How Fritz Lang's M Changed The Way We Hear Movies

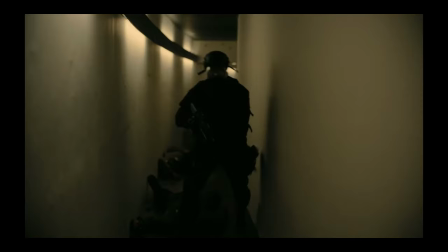(0:00)
You know, it seems like nowadays movies are getting louder with layers and layers of sound in each moment to the point of sensory overload.
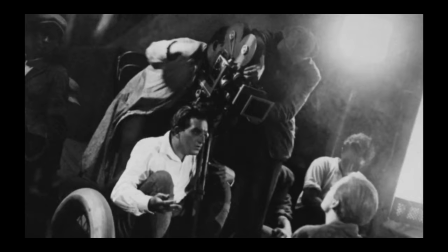(0:08)
But there are those films and those filmmakers who use silence more powerfully than sound.
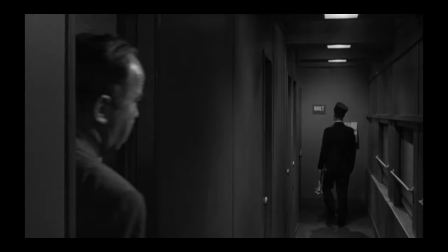(0:15)
And to understand that, I want to take us back in time to a filmmaker who used silence more loudly than an explosion.
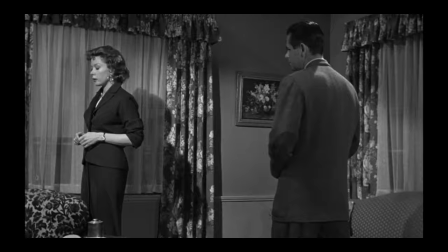(0:23)
I'm talking about the late 20s where every film studio wanted to match the success of The Jazz Singer,
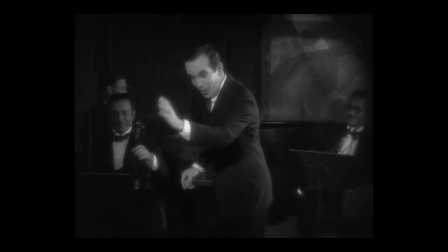(0:29)
which was the first commercially released film to have synced dialogue.
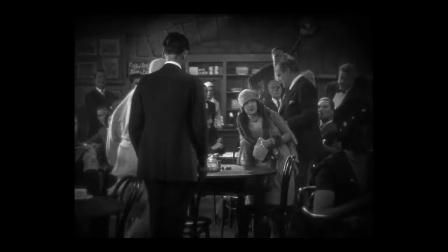(0:36)
A time in which filmmakers were worried about their precious medium, which up until this point had been strictly based on images.
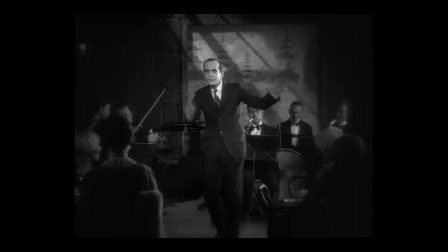(0:43)
Many were reluctant to make the transition to sound, seeing it as a fad or an unpure dilution of their art form.
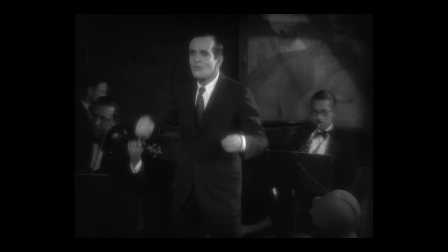(0:49)
But those who wouldn't or couldn't make that transition to sound were eventually left behind.
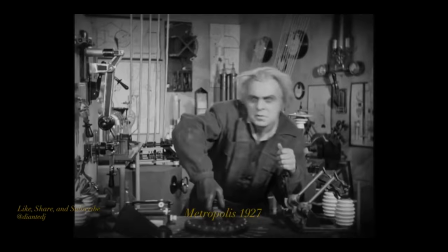(0:56)
Now, Fritz Lang, like many successful silent directors, was reluctant to make that transition to sound.
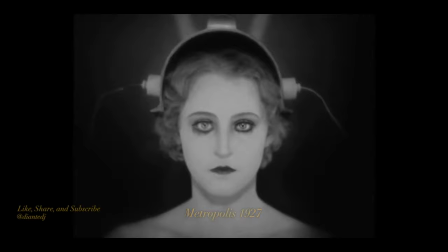(1:02)
He was as successful as it gets when it comes to silent films, making landmark films such as Metropolis, which would be equivalent to a blockbuster today.
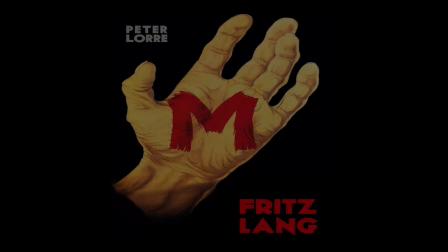(1:11)
But, in realizing that the medium was moving on without him along with many other factors, Fritz Lang decided to make his first talkie,
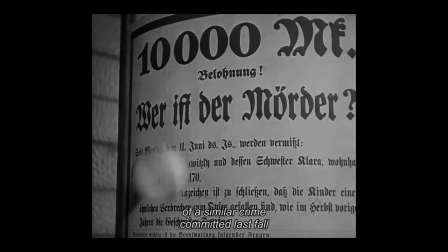(1:20)
M. Considered by most film scholars to be a masterpiece of the early sound era,
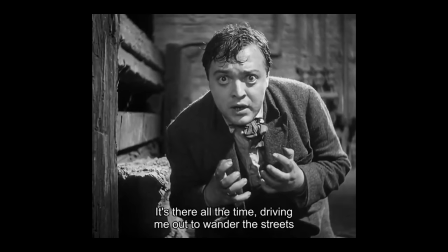(1:24)
M is a disturbing story about a child murderer, played by Peter Lorre in his first starring role, who was hunted down and brought to justice by Berlin's criminal underworld.
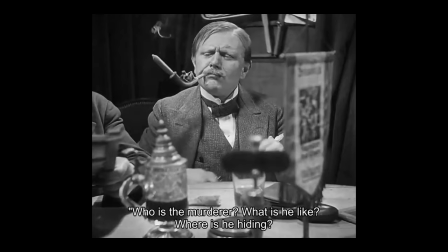(1:33)
When speaking about the film, a lot of people will bring up the striking images, and rightfully so. Faces in the film are highlighted in a way that disturbs and intrigues.
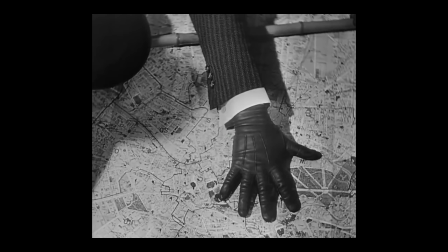(1:43)
In fact, most of the imagery in the film is striking, it has a deeper layer of depth to it.
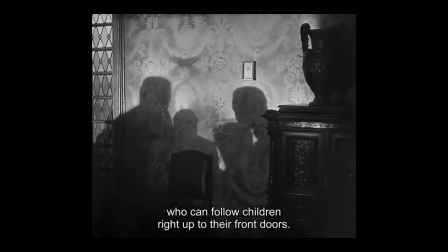(1:48)
Although the images are composed fantastically in their own right, the thing that makes the images stand out the most to me is the silence underneath them.
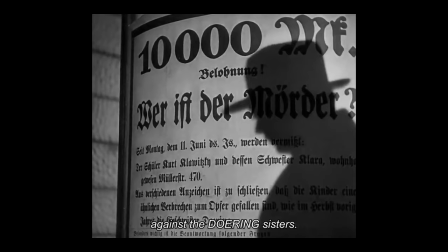(1:57)
Take for instance the murder in the opening scene. The murder doesn't take place on camera. Instead, what we get is a mother shouting out for her daughter and then silence.
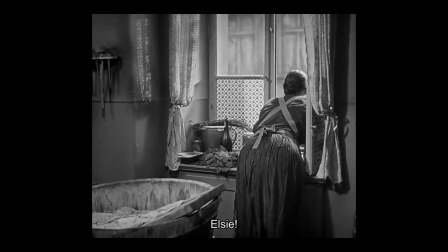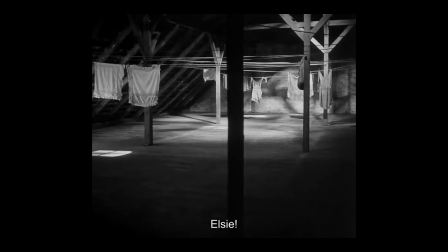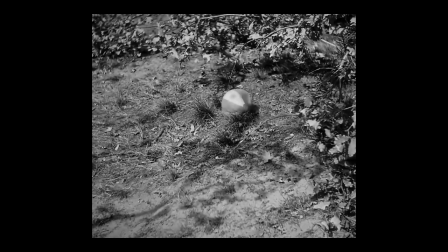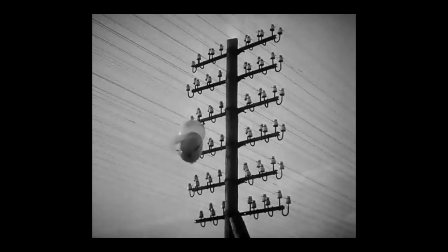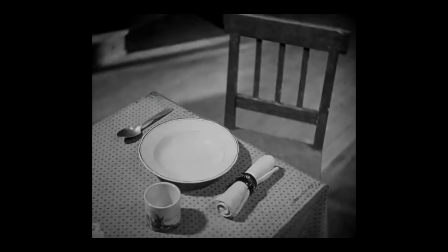(2:44)
This silence is combined with three images, an empty dinner plate and a chair,
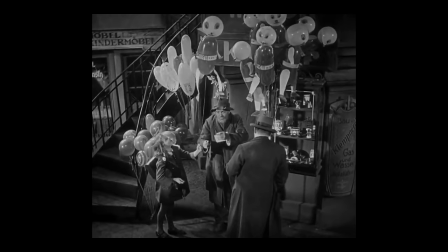(2:49)
a ball that we saw a young Elsie playing with earlier rolling away from what we can only assume is where her body is,
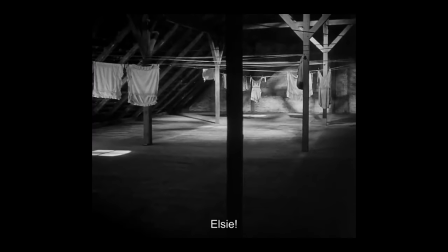(2:55)
and the balloon given to her by the killer stuck on a power line. These images are haunting, but not because of what they show, quite the opposite actually. these images are pretty innocuous without the information that we were given at the beginning of the
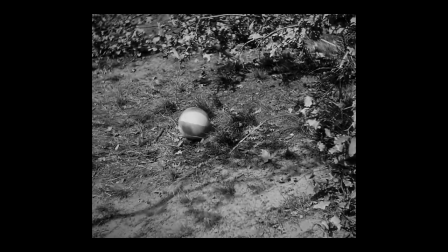(3:09)
film there's a killer on the loose and he's going after kids and when elsie is met by this mysterious man and doesn't
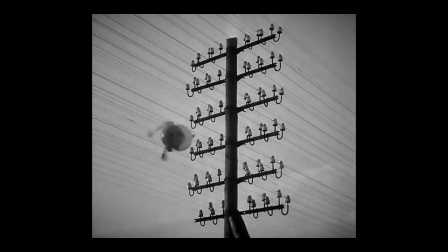(3:16)
turn up at home we know her fate but it's the brilliance and the silence of the film that allows the audience the space to put together what
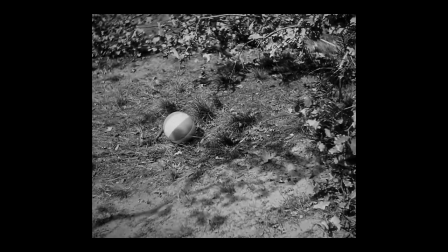(3:24)
we know up until this point it makes our imagination work and forces us to picture what happened to elsie rather than showing us what happened to
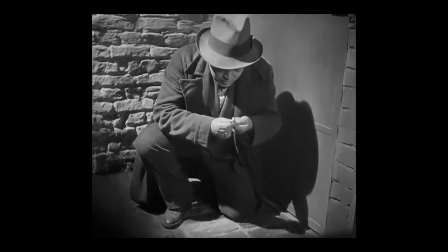(3:31)
her making us active participants in the film the audience needs the
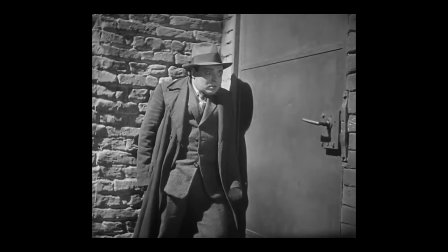(3:36)
moments of silence to process and let our imagination build the scene for
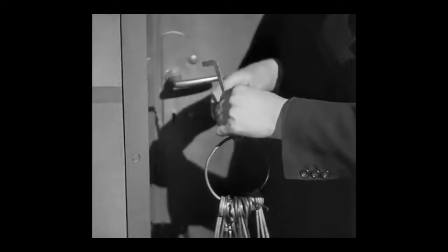(3:42)
us now there's not really much dialogue throughout the film fritz lang was wise to use his dialogue
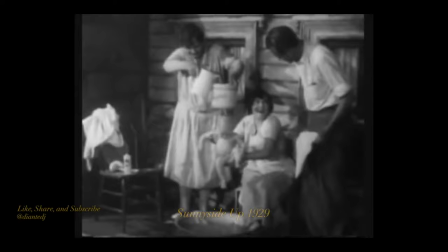(3:47)
sparingly many early talkies felt the need to talk all the time
hey jar the baby's here cute today ain't he You bet, just like he's dead.
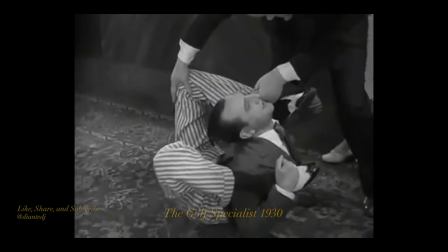(3:57) You can't do this to me.